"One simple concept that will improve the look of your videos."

Today is May 14th, 2023, Mother's Day. Shout out to all the moms out there, including my own, who put up with a lot of crap over the years. So thank you, Mom. Today, you might notice that my setup looks a little better than usual. I'm not just shooting on my iPhone. I actually have my camera set up. I got some lights that I'm using to make everything look nice. And I just wanted to show what makes video look good. So there's certain features that will make something look really high quality, cinematic, as some people might say. And the biggest aspect is contrast. So there's a few different ways you can create contrast in your videos.
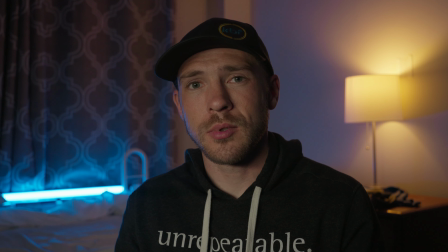80s
The first one is just light and dark. So you can see on this side of my face there's some shadow there, and on this side of my face it's very light, and that gives shape to my face.
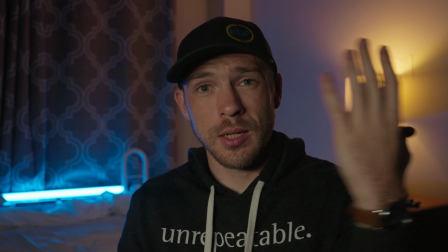94s
It gives depth. If it was just evenly lit all the way across, it would look very flat,
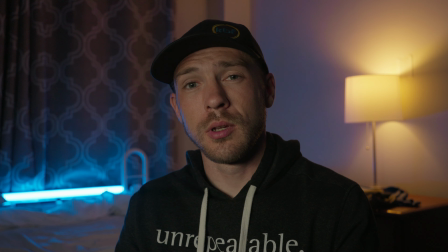101s
but instead it pops out, and that's what contrast with light can do.
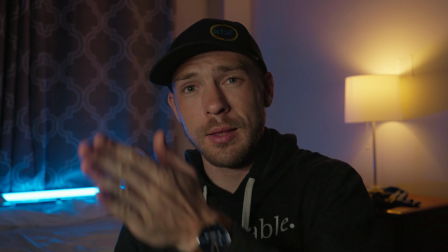107s
And you want to create like a series of these alternating
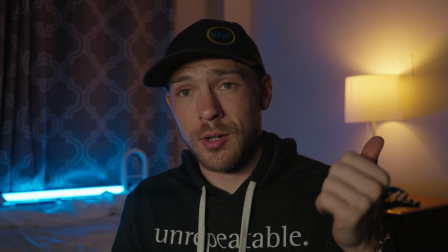115s
light and dark layers. So like it starts with this lamp right here, very light, and then you get the wall,
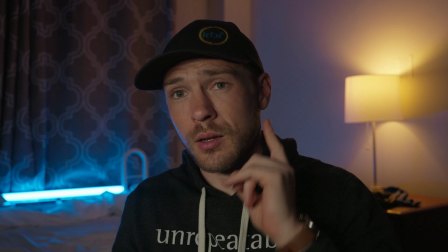122s
it's kind of shadowy, and then a little bit of light right here on this part of my face,
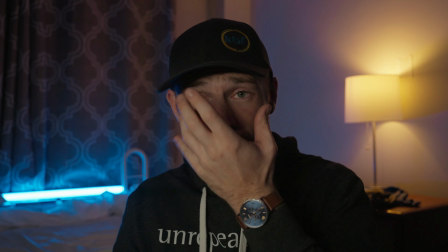128s
and then you get the shadow, and then the light again, and then the shadow and the light.
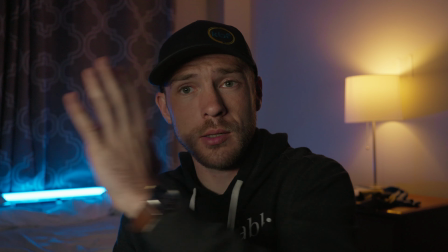134s
You want to kind of try and build these layers across the image, and that will give you more contrast.
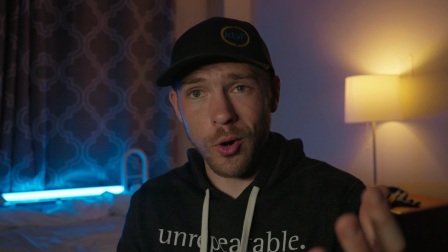143s
It'll make it more appealing to the eye. The next way of creating contrast is through color.
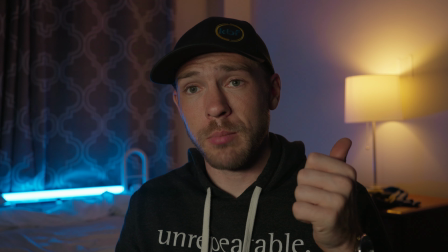153s
So, as you can see, the lamp behind me, just a normal tungsten desk lamp,
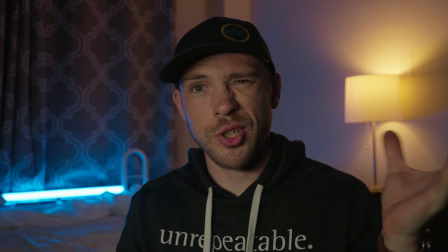159s
gives kind of a orangish, yellowish glow to it.
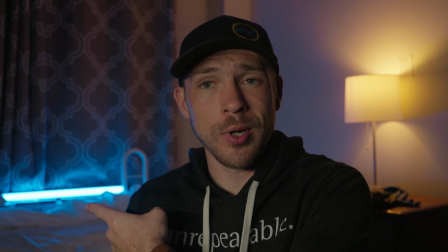165s
And then you have the blue nan light over my other shoulder, which is blue.
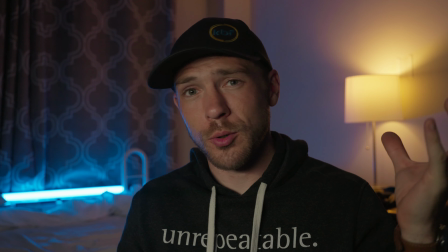173s
And the blue and the orange, or blue and yellow, those are complementary colors,
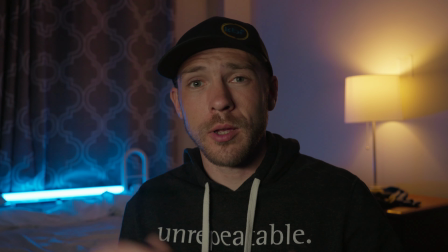178s
so they're on the opposite side of the color wheel, and they contrast with each other. And so when you can include both of those, it's again pleasing to the eye because of that contrast.
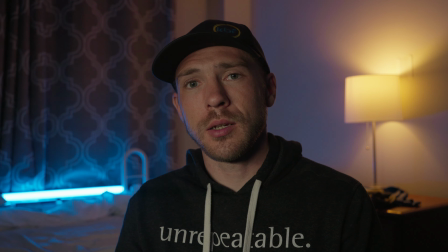195s
Another way you can create contrast is through depth of field.
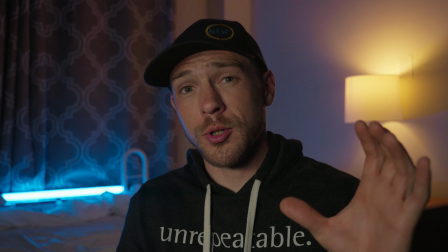202s
So I'm shooting this at the lowest aperture possible on the lens that I'm using, which is 2.8,
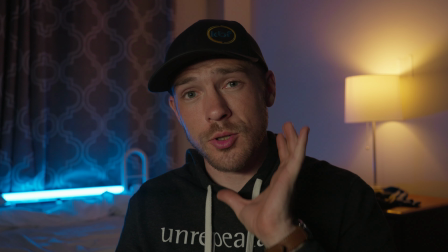211s
which makes my face is nice and sharp and in focus, and then the background is a little bit blurry,
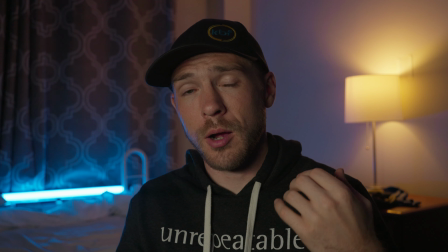220s
and that creates separation between me and the background, and it creates depth, it creates contrast.
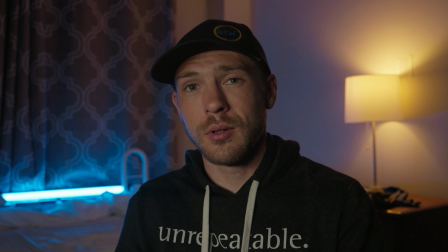228s
Again, looks very appealing to the eye.